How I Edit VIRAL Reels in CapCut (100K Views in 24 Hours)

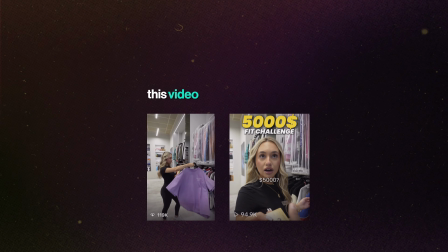0s
Alright, so in today's video, we're going to be learning how to edit this video that received 100K views in less than 24 hours.
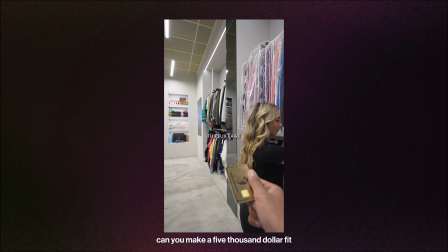6s
Let's watch it.
Excuse-moi, Oui. est-ce que tu peux me faire un fit à 5 000 $? 5 000 Oui, certainement.
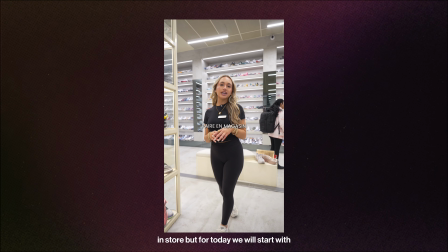12s Ça va être fou. Donc, pour 5 000 on a beaucoup de paires en magasin, mais pour aujourd'hui, on va commencer avec les Travis Scott Fragments.
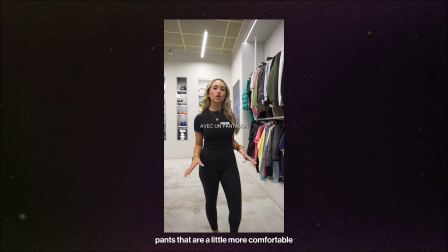18s C'est une paire que tout le monde veut. Donc, pour le bas, je pensais y aller avec un pantalon un peu plus confortable, comme celui-ci ici, le Chrome Hearts.
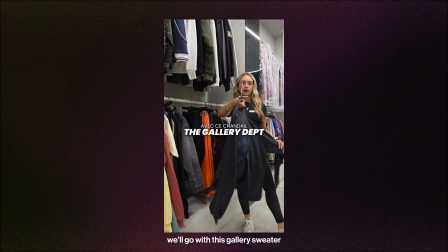25s Donc, finalement, pour le haut, on va y aller avec ce chandail de Gallery Dep. Vous pensez quoi de ce fit, guys?
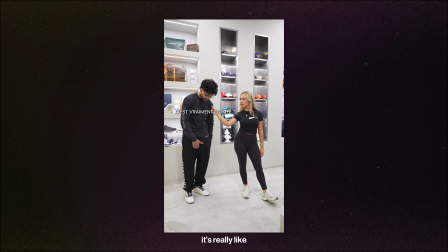32s Personnellement, moi, je l'adore. Toi, que penses-tu? C'est vraiment comfy, j'aurais porté à l'aéroport, honnêtement, j'adore.
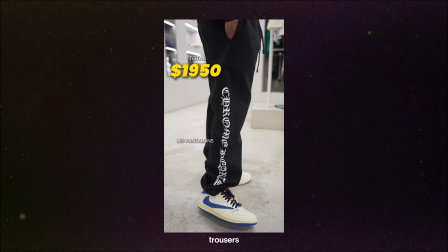37s Donc, on a les Travis Scott Low Fragment à 1950, les pantalons Chrome Hearts à 2000 et le chandail Gallery Dep à 300.
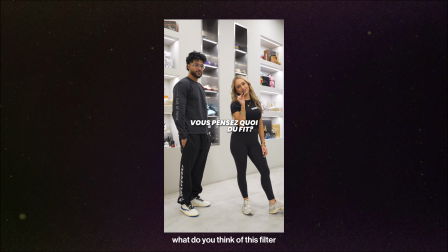45s Laissez-nous savoir dans les commentaires, vous pensez quoi du fit?
And there's a lot to break down.
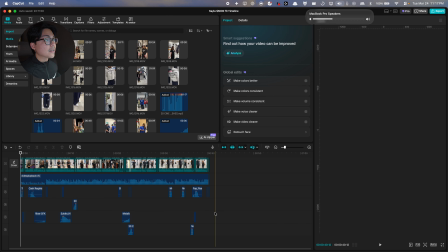50s
For example, there is a lot of sound effects that we use in here that maybe you didn't really notice, but it helps.
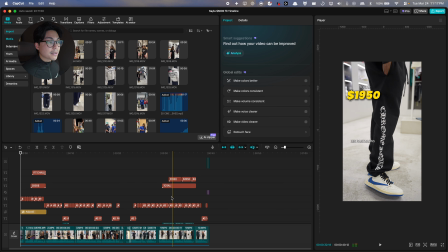57s
We're going to talk about the text placement, why we chose that text placement.
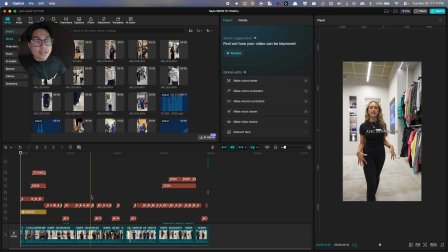62s
A lot of the text, when I'm skimming through the text here, it's all centered. It's all in the center.
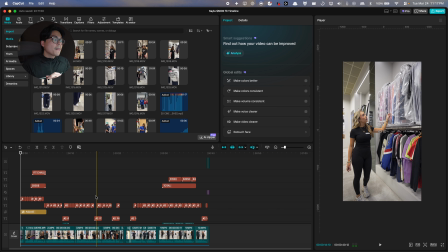67s
It's pleasing to the eye. It's easy to watch. So we're going to be going over that in this timeline in this short video. So let's go on the screen. But this was a really fun video to edit. This took me about 40 minutes.
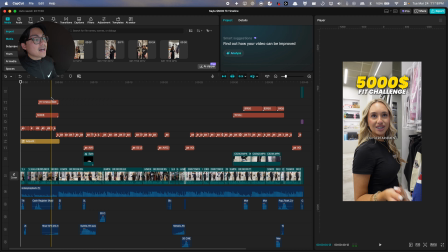79s
That's including posting. So in reality, I think I got it done in 30 minutes. We're going to see another video I'm going to do of myself, just straight up editing, because I want to show you guys how efficient it is when you have everything organized. You have your sound effect organized, you have your clips organized.
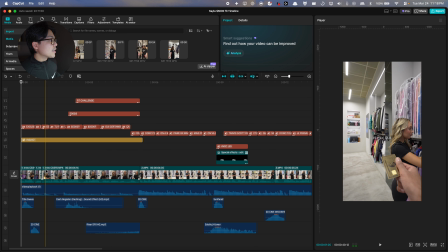93s
As you can see here, we have the clips numbered: intro, 2, 3, 4, 5, 6.
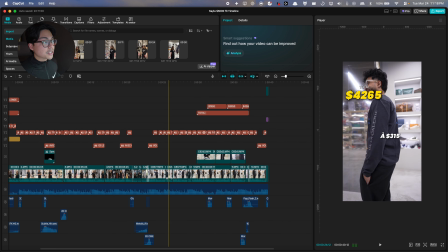102s
So we knew already which clip is which. When it comes to the editing part, we're going to cover that in another video.
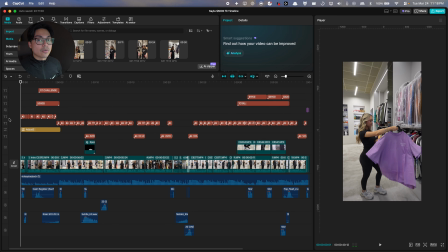108s
But today I just want to go over the small details on what helped this video go viral when it comes to text placement, sound effects, music, and everything that we're going to go. So at the end of this video, there's going to be a checklist that I suggest you save, and it's going to show for every video,
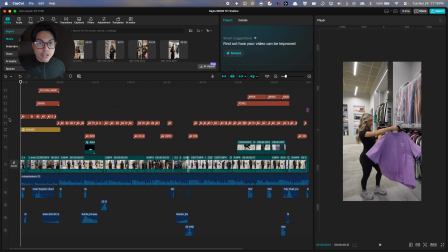126s
this is everything you need to do, everything you need to make sure you check when editing the video,
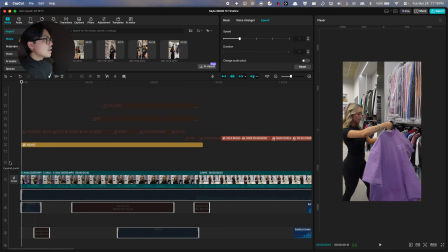131s
when exporting the video. So again, let's go to the screen. So first things first, the first thing I did is let's look at the adjustment layer. So this is let me just remove this, the text, music.
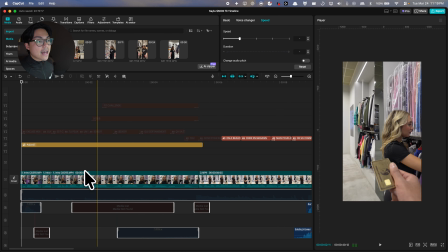145s
Firstly, you're gonna have the text, right?
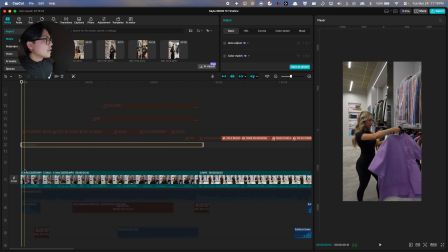148s
I noticed that the clip was quite dark, and the reason I increased the brightness is because Instagram and social media and TikTok actually rewards you for having a bright screen.
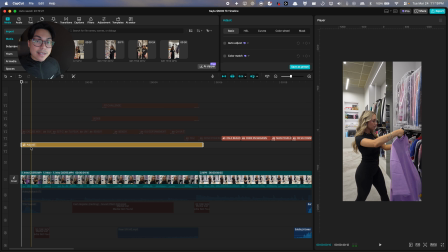161s
For example, when you're out in sunny days, when you can actually see the content, the videos, social media rewards you for that. There's actually a statistic for that on which videos typically perform better, and it's always videos with more lighting.
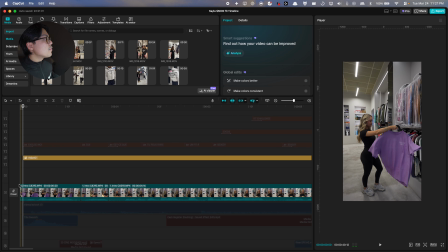176s
Second thing I added, what we always do is we add a keyframe here. So the video actually started over here, right? I had my in and out points, but it was here.
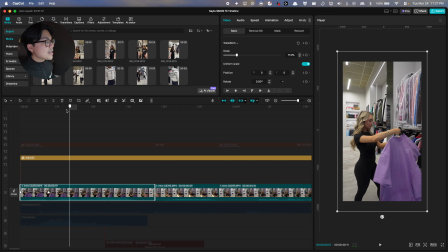187s
So as you can see, these diamonds here, I always added a smooth zoom, and I paired it with a sound effect.
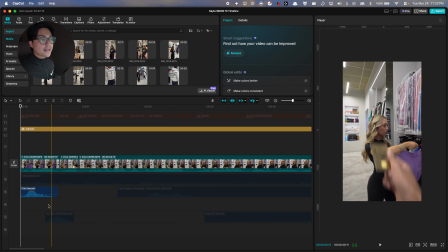195s
So let's add the sound effect. So that's the first sound effect I added, and already you're captivated to what you're watching.
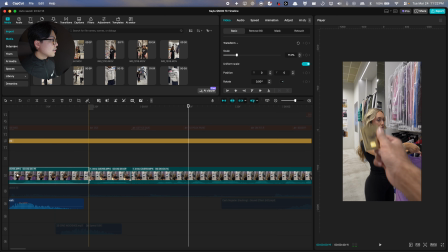202s
So here I added a cut, right? At first, you see how zoomed in it is? So this was the shot before. Without it, it would look like this. So already in the first 3 seconds, there's a lot going on.
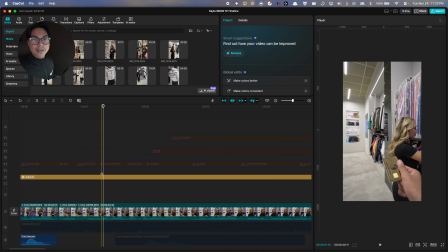216s
There's a curiosity hook, a card coming out. What is this? It's an Amex card, it's gold, it's shiny.
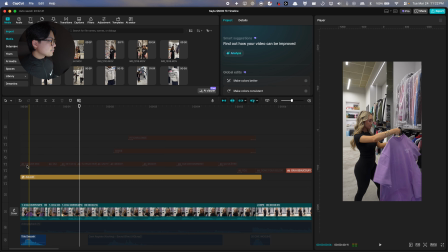222s
It's already like, whoa, what is this? Then we added the captions.
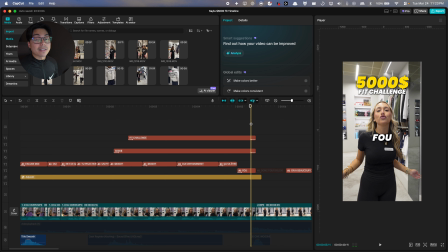227s
Captions was very simple. I made it a bit bigger to really emphasize it. And then I added a context hook, meaning already now we know this is a $5,000 challenge. This is what we're gonna expect on the video. And it's a good idea because people wanna watch to the end.
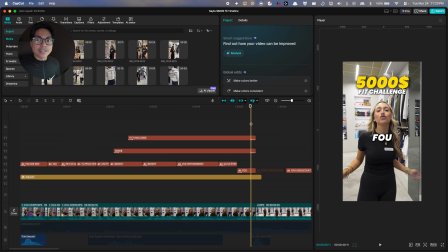243s
Like, what is she gonna make? How does the $5,000 fit's gonna look like? So it makes people wanna stick to the end.
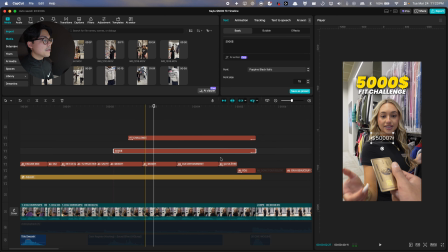248s
So again, when we emphasize some text, we had this quite bigger. And in Foo, we had it on a bolder font in indent.
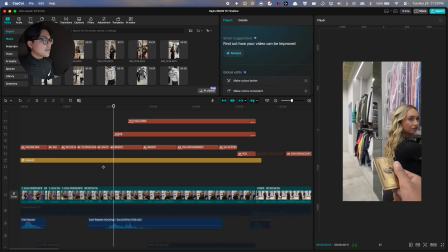257s
There we go. For the money sign, we added a money sound effect. We added another swoosh here when the card comes out. So you hear the card coming out. And then we added a riser right here. So this riser, without it, it's gonna sound like this.
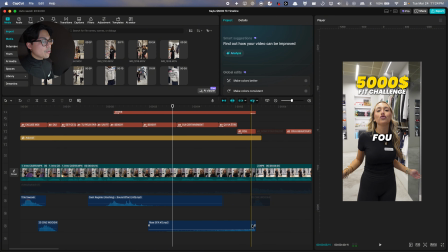272s
But with the riser, it kind of adds anticipation. I always add riser at when the clip changes, when the video actually starts.
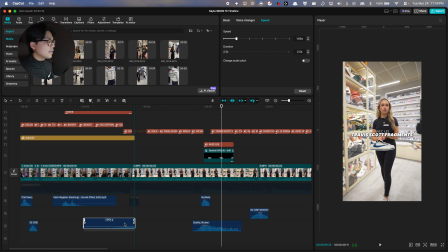280s
I would not add a riser, for example, right here, right? It would always be at the transition of a clip, like that.
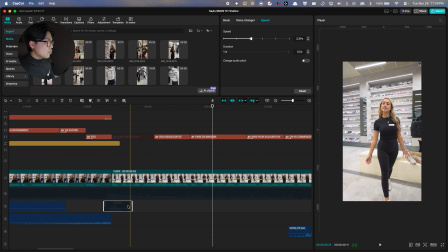287s
And then I added another whoosh in sound effect because I added another keyframe here. So as you can see, it zoomed in. Without it, I'm gonna show you how it looks like without it.
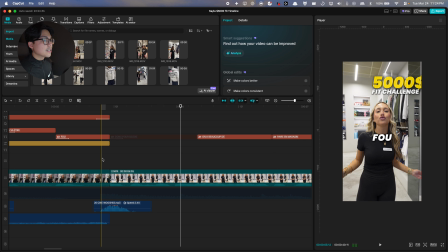296s
So if I remove it, it's just gonna be like that, but with it, it's very minimal, but it's a bit captivating.
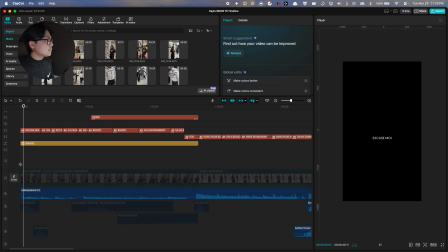302s
You do wanna keep watching. Add the text back, and then now, just to end the intro, the music was paired with the drop of the riser. So for example, this is a song.
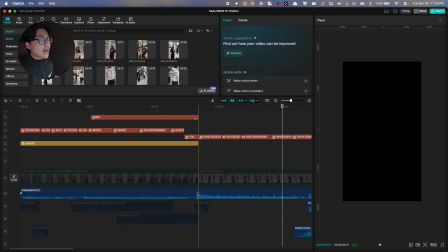321s
So that tempo is super important. Every song has a drop beat, and the beat drops and then the song actually starts. Every song has that, and I match it with the actual video. So when the beat drops is like when the video actually begins. Like, oh shoot, we're captivating. So now let's watch it with that beat drop.
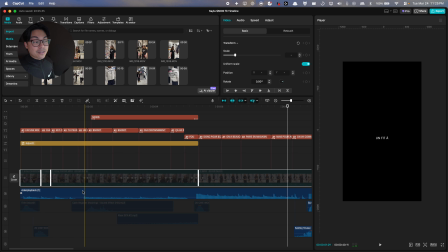344s
The video starts right there. Let me show you what not to do. So imagine if I added that right away in the beginning, right?
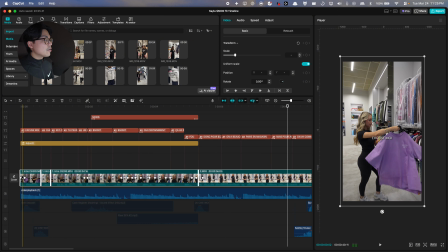350s
If I added it like that, it's still gonna be a good video, but it's just not flow together properly.
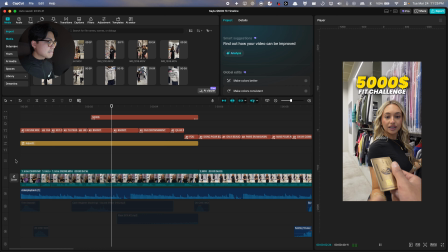355s That's the best way to describe it. Excuse-moi, est-ce que tu peux faire un feat à 5 000 $5 000?
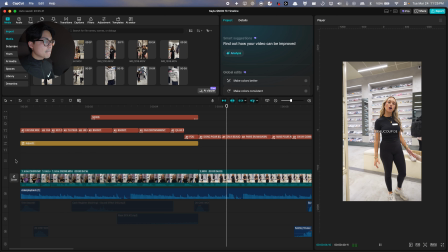360s Oui, certainement. Ça va être fou. Donc pour $5 000, on a...
So it just feels monotone. It feels very, there's no sound effects, it's just the music. It feels very linear. It's good, but not wow.
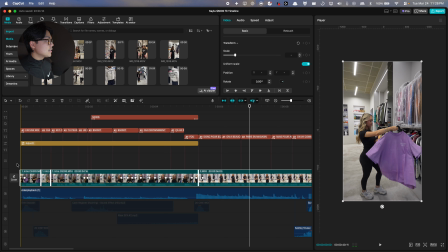371s
We want wow when it comes to videos going viral. So now let's do that again. Let's add this. And now with the sound effect.
Excuse-moi, est-ce que tu peux faire un feat à 5 000 $5 000? Oui, certainement. Ça va être fou. Donc pour $5 000, on a beaucoup de faire en magasin.
So that's just the intro.
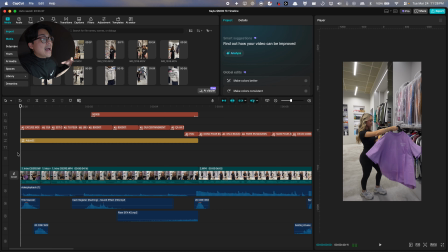390s
It's like a dance in text, keyframes, sound effects, music drop. And that's the art of captivating 3-second video. The intro for this is actually quite long.
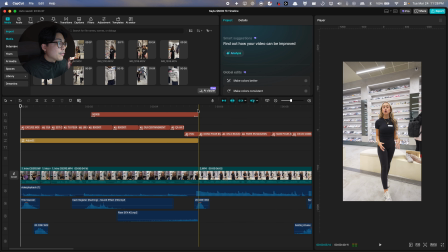404s
It's about 5 seconds long.
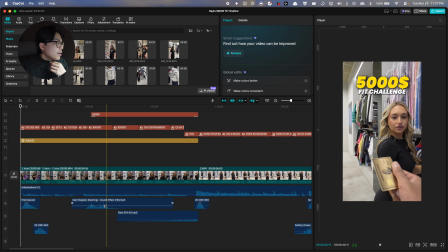406s
So typically we want to hook under 3 seconds, but because there's a lot going on, sound effects and everything, it still works. And there's quite a bit to say. Maybe another way we can start it with, maybe another way we could have just started it is,
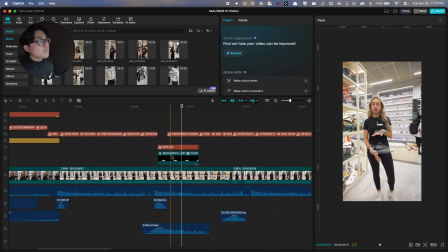420s
because we felt on our fait pour 5 000 $, starting like that, but I find it's a bit too fast. So that's the intro. Now let's go on with the video. So this one, I would rather have B-roll of the actual shoe, but we didn't have that.
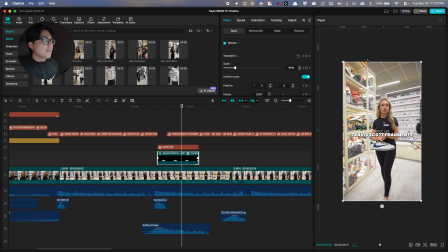433s
So I just added an image online, I outlined it, and then made it appear up with a sunflare sound effect, a shiny sound effect. And then Travis Scott is it's like a highlighted word. It's like a word that you want to emphasize them, because the Travis Scott are the real shoes.
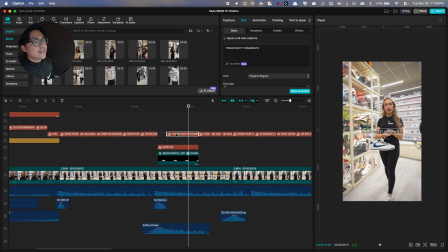452s
It's the one that everyone likes. So it didn't feel right having the text like this.
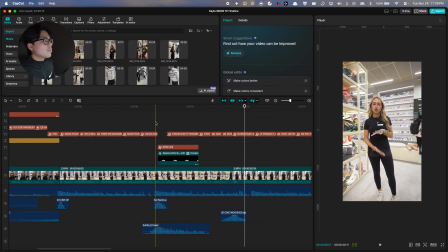457s
It was very it was okay, but this one really emphasizes it. So Travis Scott. Again, new clip, I did a zoom, Chrome Hearts. So again, Chrome Hearts emphasizing the word for the video. So we just added the pop-ins.
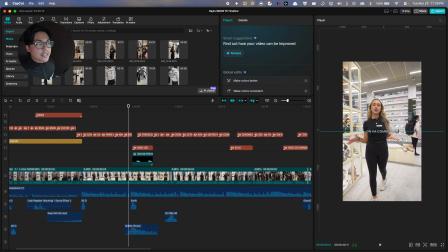472s
One thing I also want to show is that on the text here, I had the text in the middle of the frame. As you can see, it's in the middle. Does it have to always be in the middle? No, it does not have to always be in the middle. However, your eyes are naturally drawn on people's faces,
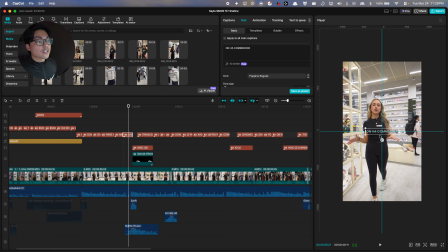492s
and I wouldn't want to put the text down below.